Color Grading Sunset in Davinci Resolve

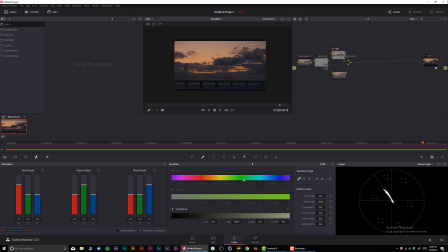492s
And now I'm gonna go to the qualifier and I'm gonna create a mask, or a matte, I should say. Let's turn on selection, and I'm only gonna be affecting the brightest parts of the area. I personally love the Luma qualifier in Davinci Resolve,
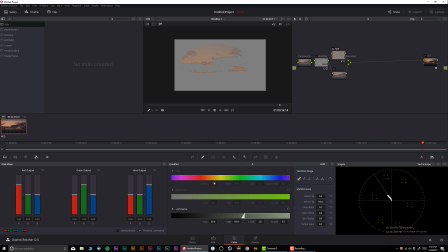512s
but everything else, not so much. If you try to, for example, qualify the skin, it's not really doing a good job in my experience. That's why I'm always trying to avoid working with the secondaries, because you're sort of really gambling whenever you do that kind of work.
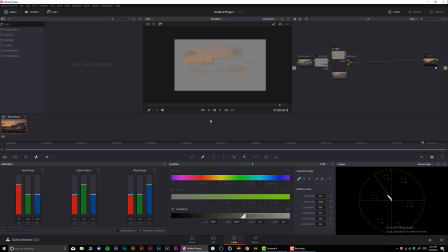533s
So let's introduce a nice feathering, okay? And now let me give it a little bit of boost in the highlights.
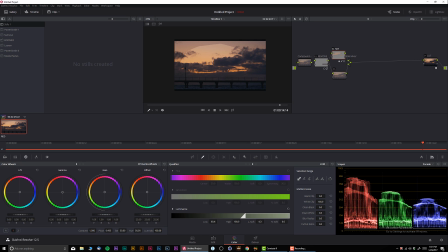543s
Okay, that looks really cool. Actually, I can probably do like that. Alright, that looks great. Obviously, our mask looks funny, but it's very easy to fix that. We're just gonna soften it a little bit.
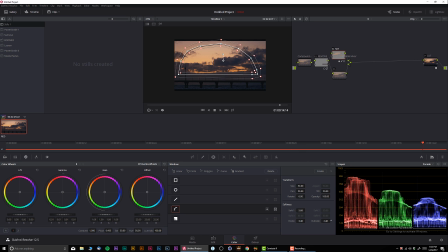564s
And I'm gonna do a little bit inside and a little bit outside, so everything gonna blend in very nicely. That way, what we've done, it actually looks like the sun just barely sitting behind the clouds,
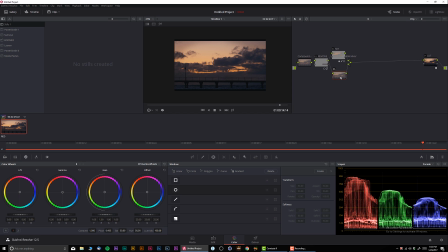580s
and we still sort of have that nice halo going on. Let's see, let's play it back. Very cool. And in my second node, I'm gonna right click and I'm gonna call this Sky 2.
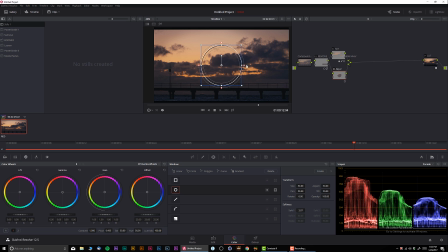596s
And in the Sky 2, I'm just gonna add a little bit of depth, just like this. Okay, let me create another mask. Okay, and this one I'm basically sort of gonna overlay it on top.
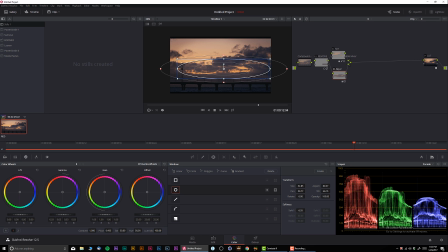614s
Okay, just like that. We're gonna add a little bit of contrast to make sure everything blends nicely. Alright, and let's check it out. Before and after.
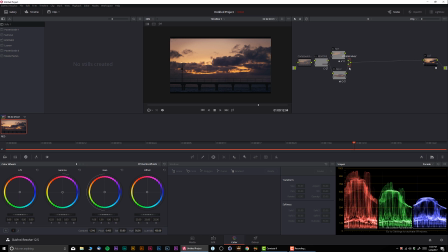632s
Before and after. So now everything looks really cool. Okay, we have the skies going, and we have sky 1 and sky 2 relighting.
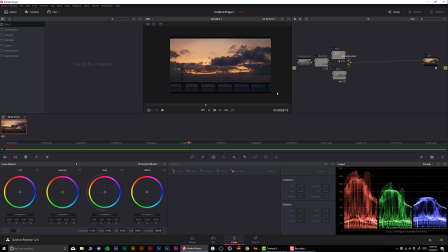648s
Now, what else can we do to make the shot a little bit better? Let's think about it. We have the sun that gives a very nice general big halo.
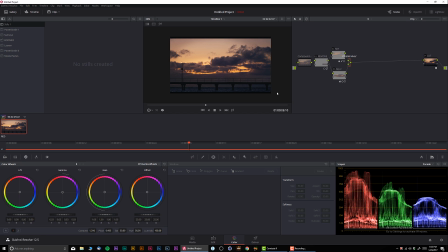664s
We have another light on top of it. And what can we do? We can probably add another light
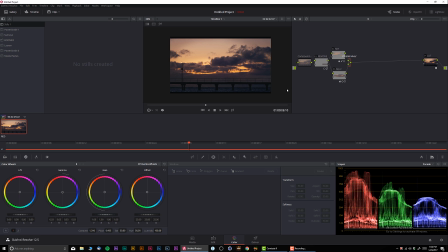676s
somewhere in the middle to give it a little bit more depth. So let me create another parallel node, okay? I'm gonna call this one Sky 3. And I'm gonna add this thing somewhere right over here.
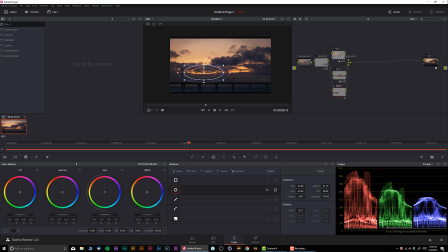696s
Let's see. Like that. Okay, and let's give it a little boost. Okay, let's compensate with the contrast. Okay, perfect.
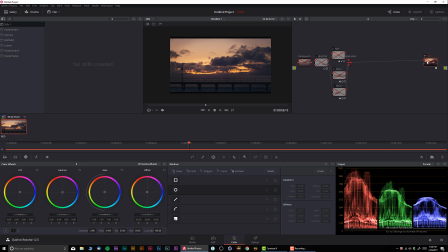712s
So let's check it out now. Before and after. Before and after. So we painted the whole thing and we made it look very 3D dimensional.
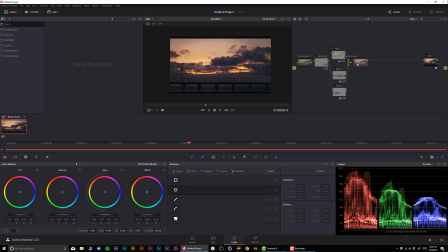728s
Alright, so that looks great. Now let's do a little bit of look. Let's call this look. And I always like dialing my looks in the primary bars.
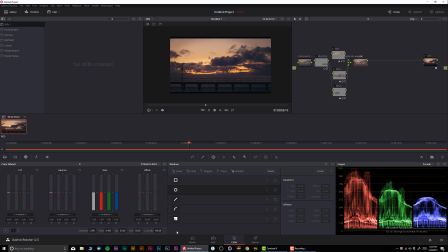742s
And I'm gonna turn off the Lumamix. And by the way, some people ask me what Lumamix does, and I want to show you. For example, let's go to the gamma, which midtones. And we have Lumamix set to 100.
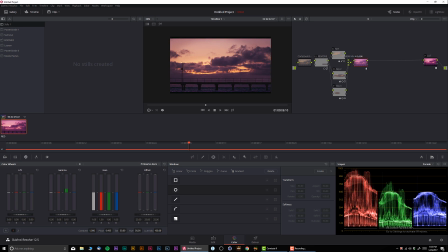761s
Let me move it. You see how everything being affected when I move? Okay, so now I'm gonna reset that. And now I'm gonna put Lumamix to 0.
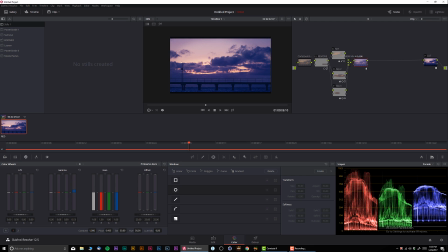776s
You see? Now only one channel being affected by the adjustments. So, very simple. Keep that in mind. Okay, now let's make it a little bit moody, our shot.
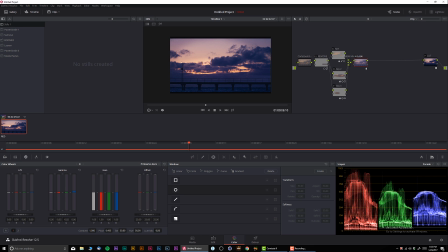793s
Let's see, probably like this.
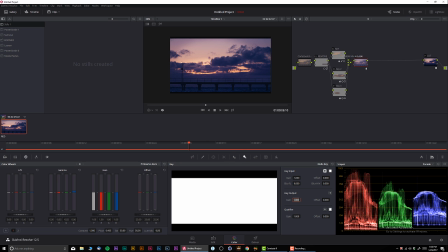799s
Okay, and I'm gonna go to the key, and I'm gonna dial it down by 300.
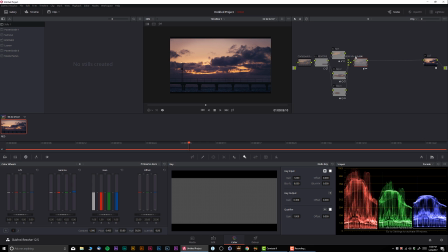805s
Let's see, before and after. Before and after. I enhanced a little bit of purple.
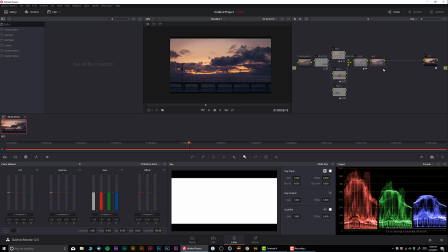813s
And now, the third note, I'm gonna call this mids details. It's gonna be our mid-tone details.
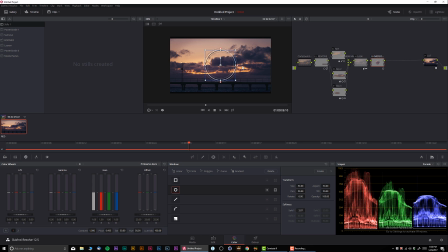824s
And our mid-tone details, I wanna kinda have just somewhere over here. I don't wanna have entire picture to be very detailed and sharp. I sort of wanna make sure that the viewer is looking where I want the viewer to look.
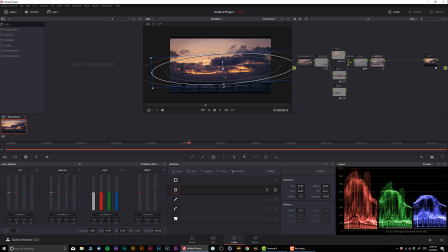842s
That's another thing of the color grading. You always want to direct with the color where the person should be looking. Okay, so we have a nice mask going on. And if we're going to go over here to the mid-tone detail, and we're going to crank it up a little bit.
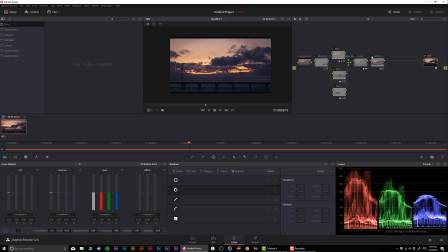862s
Let's see. Just like that. Check it out. Before and after.
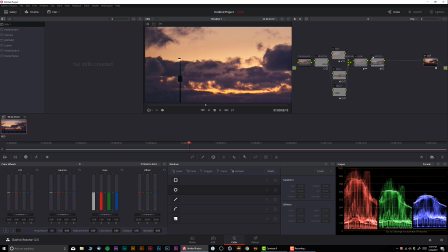868s
Obviously, I did way too much, more than I should, but you're getting the point. Look how much more details start standing out from everything else.
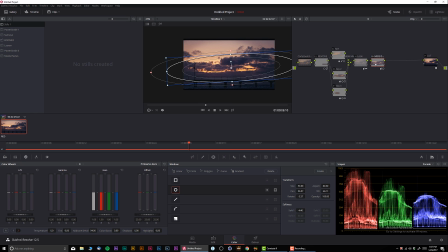881s
And finally, I'm going to create one more node. I'm going to do a very classic cinema vignette. Just like this.
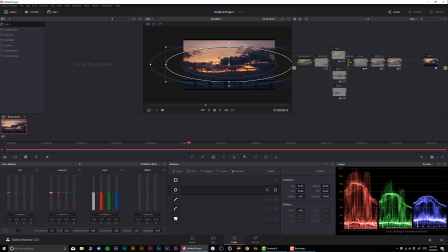895s
Okay. I'm going to make it a little darker. I'm going to invert the mask. Okay. Very nice, soft vignetting.
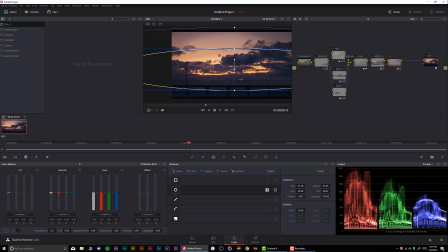910s
Let's make this thing a little bit bigger. Okay. And there we have it.
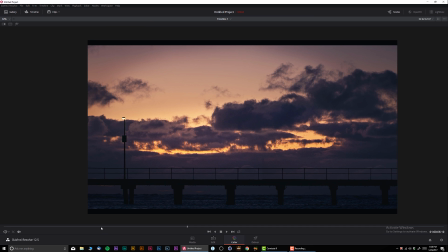917s
Let's check it out. What we've done. So let's take a look.
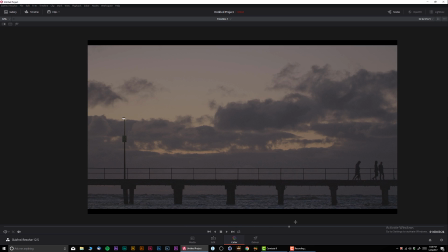925s
Before and after.
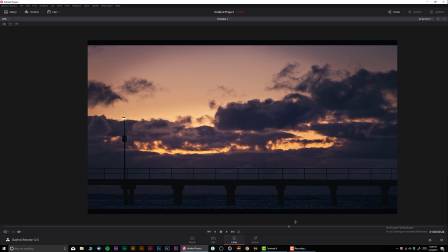928s
We definitely brought a lot of interesting details and interesting color. And now actually with the light, it looks like the sunset is barely happening.
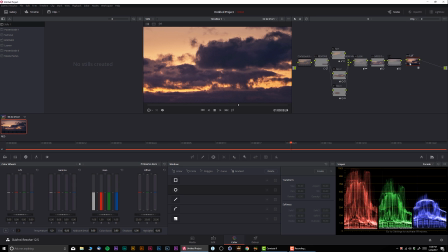941s
And finally, I'm gonna do my favorite. I'm going to do my favorite film grain. And for my film grain, I always love using film convert. Okay. Just drop it like this. Let's turn off the film color.
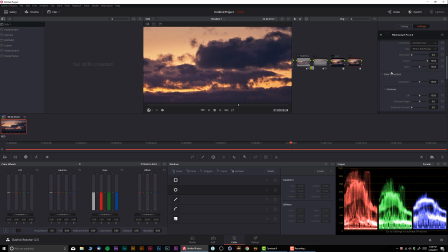960s
I want to make sure that we're working with GPU, because too much pressure on CPU is not good. Let's do Super 16 and 50. In many cases, by the way, a film grain actually help you to blend in everything together.
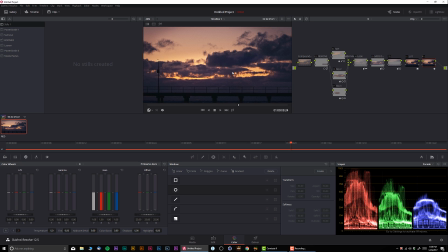978s
So in a way, it's kind of a cheat. Alright, that looks absolutely fantastic. Let me create compound.